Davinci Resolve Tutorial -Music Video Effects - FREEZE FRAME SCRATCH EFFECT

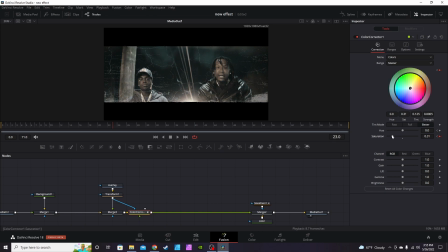[6:37]
just dropping the saturation give you more dramatic pause more dramatic effect to it so i'm going to drop about right here where it's not completely washed out and just play it back over time you see it changes color you go into the spline tab to make things easy in spline time click the
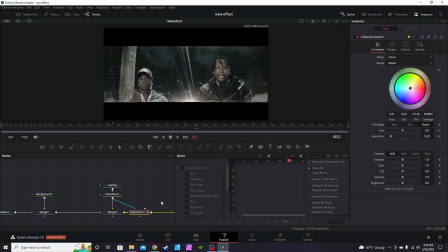[6:52]
little menu button here and click show only selected tool the tool you got selected is the color tab with the color corrector note i'm sorry i'm gonna hit zoom to fit select all and just gonna hit either s on the keyboard or hit this little icon here to smooth it out to get
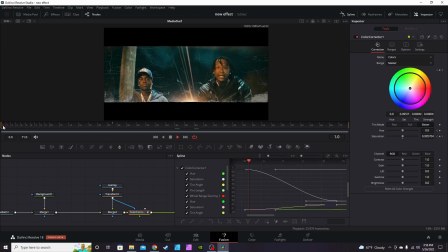[7:09]
a little smooth information yeah smooth animation i'm sorry if you're getting the value out of the video so far make sure you hit that like button subscribe to the channel if you have not already i'm
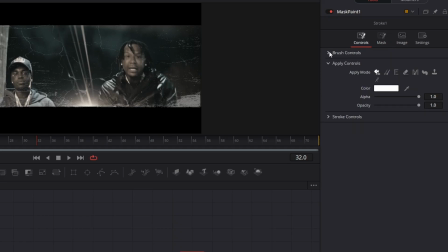[7:19]
back in the mass paint node i'm gonna click on it i'm gonna go into controls drop down to brush controls and drop your size all the way down to
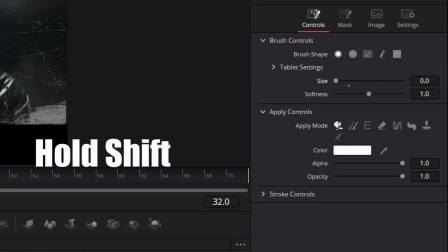[7:27]
zero hold shift on the keyboard highlight the numbers when you see the icon change don't kick it up to part about one or maybe
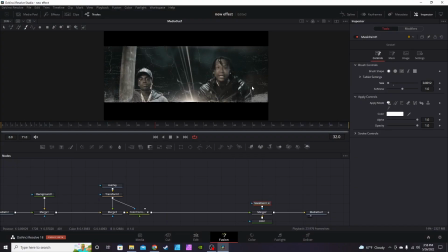[7:34]
11 12 something like that you want a really small paintbrush so hold control you can zoom in you see the little dot right there
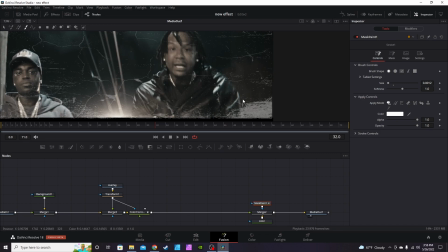[7:42]
there's gonna be a paintbrush and basically you just want to go through and start scratching out now the smaller you have your paintbrush the more precise the strokes you
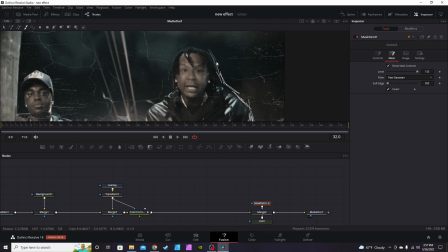[7:50]
can make you see kind of kind of a little faded out right there you can go We'll kind of go back and forth with the keystrokes, with the stroke of the mean of the brush. Get some deeper grooves there. And it's meant to look kind of like a knife or something that's cutting up a pitcher.
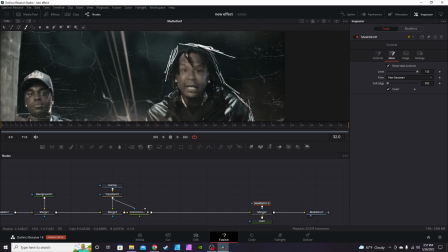[8:09]
We want to kind of avoid kind of curves and basically kind of keep everything vertical or straight more or less.
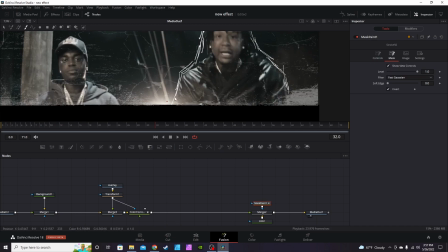[8:18]
Of course you can hit Control Z if you have to go outside the frame.
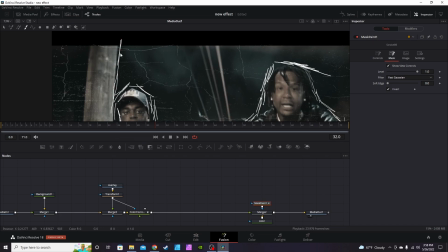[8:25]
Just for fun, we're gonna stretch up this pole too. oh too far now
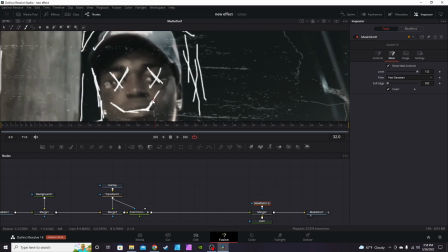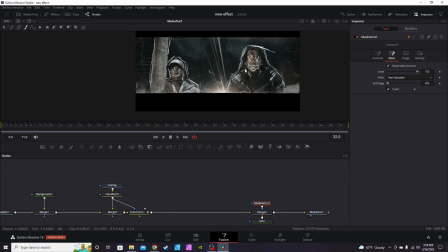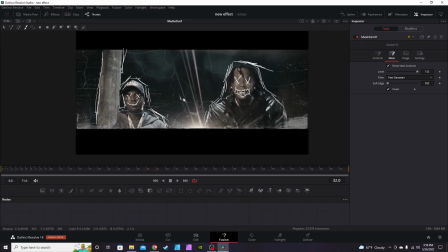[8:46]
you get your subject all scratched up and scratched out we're going to go through now using the mask and animate it no if you go back
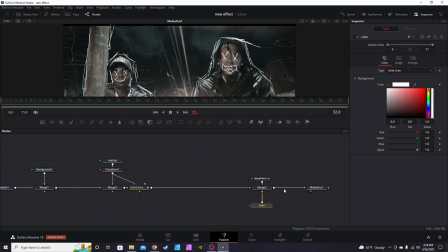[8:53]
into the color node which is actually a background node that we change the color it changes the color of the scratch out effect too so if you want to make it red black yellow green you know anything in between it'll change that color like so i just went with red
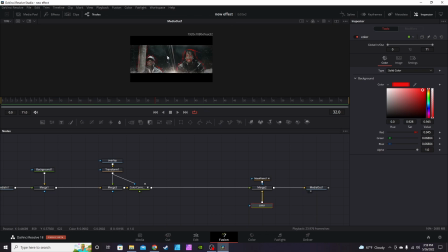[9:08]
for the i mean i went with white but i like the red it looks pretty good now to animate it we're going to click the click the mask paint node and then we're going to hit rectangle mask you know it's already gone what you want to do is then you basically just stretch the rectangle mask
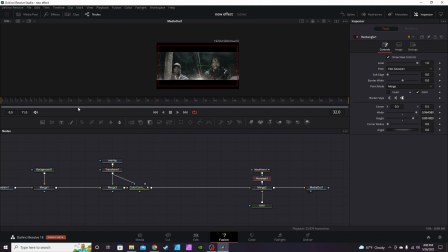[9:24]
out so it covers the entire frame you can actually go over the frame if you want to we're going to go back to frame 23 now frame
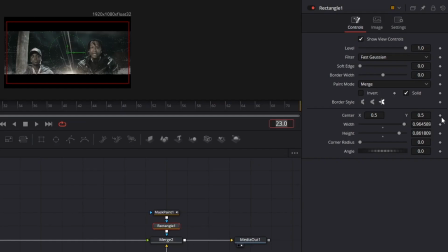[9:31]
23 you're going to go into the specter tab with the rectangle mask and hit the keyframe on the center then we're going to
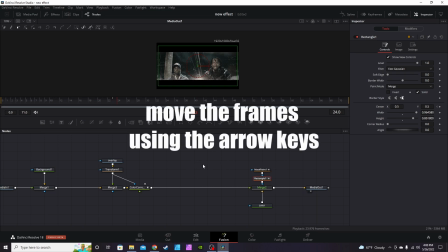[9:37]
click on empty space in the node tree you're gonna skip ahead about three frames it
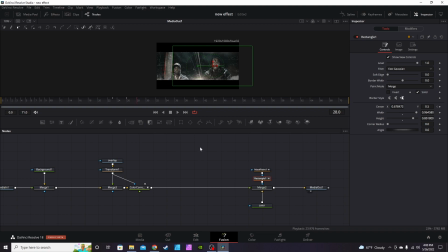[9:45]
makes you just want to skip three or so frames you can work from three to five and just move the mask
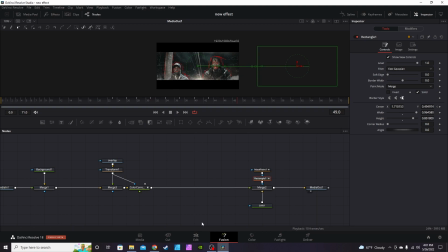[10:03]
now get in order to maintain it kind of stopping because that's going to play a lot smoother than that on the edit page to maintain a stop motion like effect where it's kind of choppy going to spline editor zoom to fit you can see all the different key frames you're gonna hit
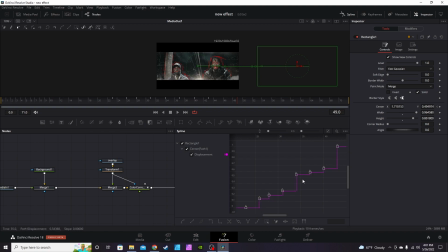[10:18]
select all and instead of smoothing out we're going to hit step in that's where you're going to give you the choppy frames now